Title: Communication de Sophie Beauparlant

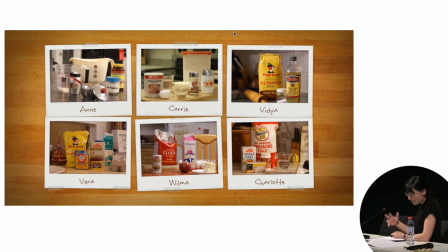731s
Mais nous avons aussi l'option de revenir à la vidéo d'Anna ou encore de retourner à notre point de départ pour découvrir l'univers d'un autre personnage.
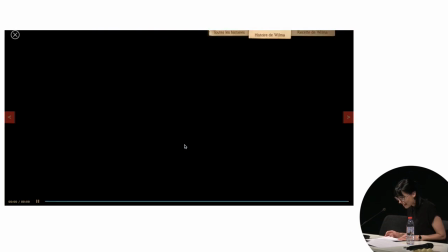741s
Je suis acteur d'une narration à la fois variable et orientée par les choix qui me sont offerts.
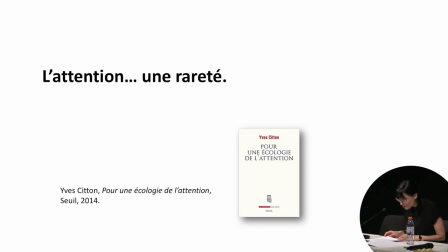751s
Voilà. C'est donc l'attention du spectateur qui est mise à l'épreuve, puisqu'il peut à tout moment cliquer sur les écoles de son écran et faire dévier la narration qu'il vient de composer. Dans son ouvrage « Pour une écologie de l'attention », Yves Citon soutient d'ailleurs qu'en cette aire de circulation massive des contenus,
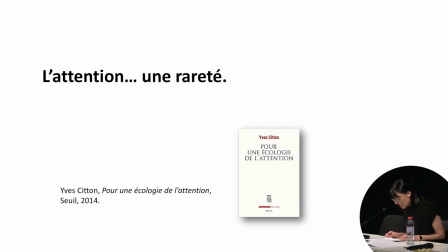770s
l'attention devient une rareté. C'est bien vrai qu'en regardant en solo un web documentaire sur un écran numérique ou d'autres fenêtres peuvent concurrencer notre premier choix, notre attention est plus diffuse que dans une salle de cinéma où nous ne pouvons passer d'un contenu à un autre.
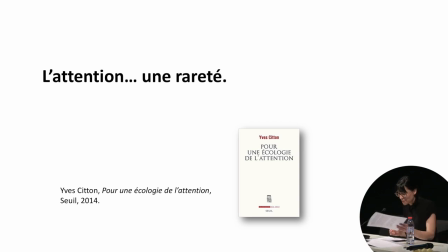787s
L'écran numérique est le lieu de toutes les distractions. Voici un dernier exemple.
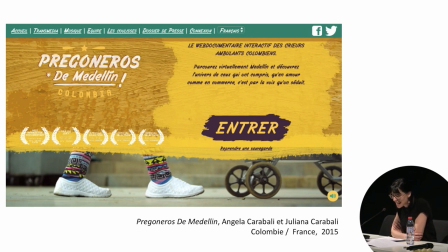794s
L'écrieur de Medellin a été réalisé en 2015 par Angela et Juliana Caraballi. Nous sommes invités à parcourir Medellin pour découvrir l'univers des crieurs en blanc, ambulants, colombiens.
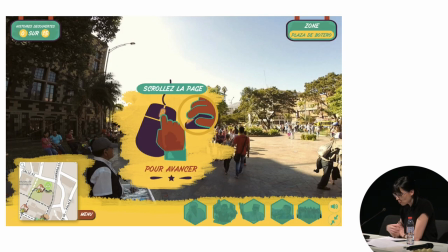808s
On nous propose une immersion, donc de parcourir virtuellement la ville à notre rythme. On crée de cette façon une expérience documentaire personnelle. Voici un exemple du dispositif.
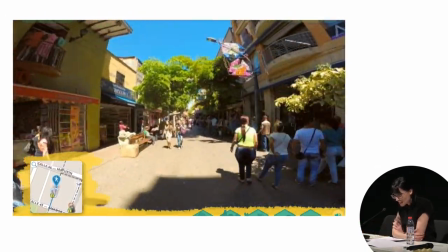825s
Les personnages y sont présentés à travers de courtes vidéos,
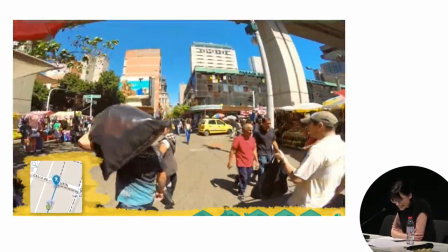829s
des photographies et des enregistrements sonores auxquels on accède en choisissant l'ordre et la durée de notre découverte.
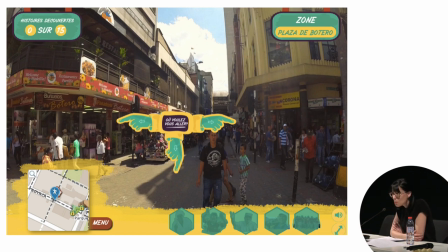839s
Le numérique développe des effets et des affects, une mise en phase, différemment que sur un grand écran. Il tente notamment de mobiliser notre attention, notre intérêt, par des procédés d'exploration qui peuvent s'apparenter aux jeux vidéo.
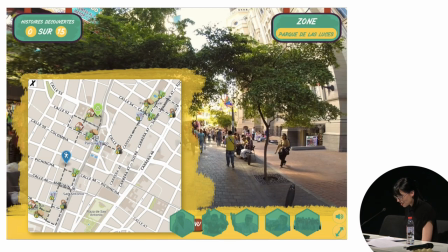855s
Ici, on peut avoir l'impression aussi d'être dans Google Street View, mais ce n'est pas le cas. Si le documentaire a la réputation d'être sérieux, ici nous sommes dans un environnement ludique qui place le spectateur dans le rôle d'un interacteur-joueur.
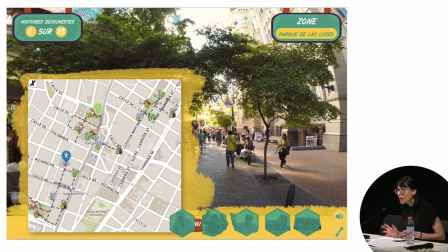871s
Face au web documentaire, on doit à la fois saisir le mode opératoire de l'interface tout en adhérant à la narration. Ces nouveaux usages font appel à des compétences narratives, cognitives, émotionnelles, mais également numériques du spectateur.
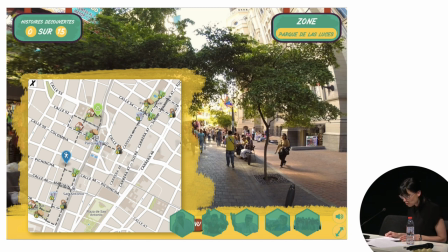886s
De plus, à chaque instant, le spectateur internaute doit aussi accorder au web documentaire sa créance. Il doit croire que l'œuvre qu'il regarde a la valeur d'un document, malgré ce qui peut parfois être vu comme des artifices, notamment par l'interface qui provoque l'interactivité. activité.
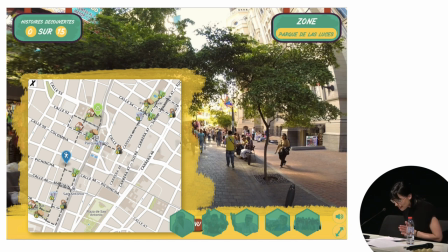904s
Par ailleurs, dans ces configurations instables, le défi du web documentaire est de ne pas confondre narration complexe et dispositifs compliqués. Il s'agit de l'un des risques de la surdétermination du numérique puisque l'interface ajoute sans relâche un ensemble de signes au contenu documentaire.
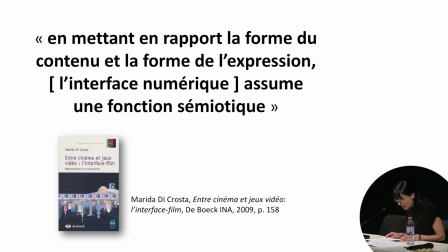924s
Comme le souligne Marida DiCosta, en mettant en rapport la forme du contenu et la forme de l'expression, l'interface numérique assume une fonction sémiotique. Il y a certainement un risque que l'interface et les procédés interactifs prennent le déçu sur le
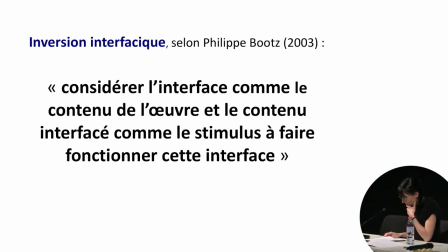942s
sujet et arrivent à créer ce que Philippe Boots nomme une inversion interfacique et qui, je le cite, consiste à considérer l'interface comme le contenu de l'œuvre et le contenu interfacé comme le stimulus à faire fonctionner cette interface.
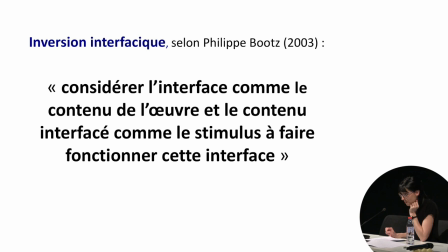960s
Conséquemment, c'est la signification des images et des textes qui s'en trouveraient affectés. L'efficacité de la représentation n'est pas tant liée à la complexité du dispositif, mais dépendrait plutôt des indices de documentarité et des conventions qui déterminent sa saisie.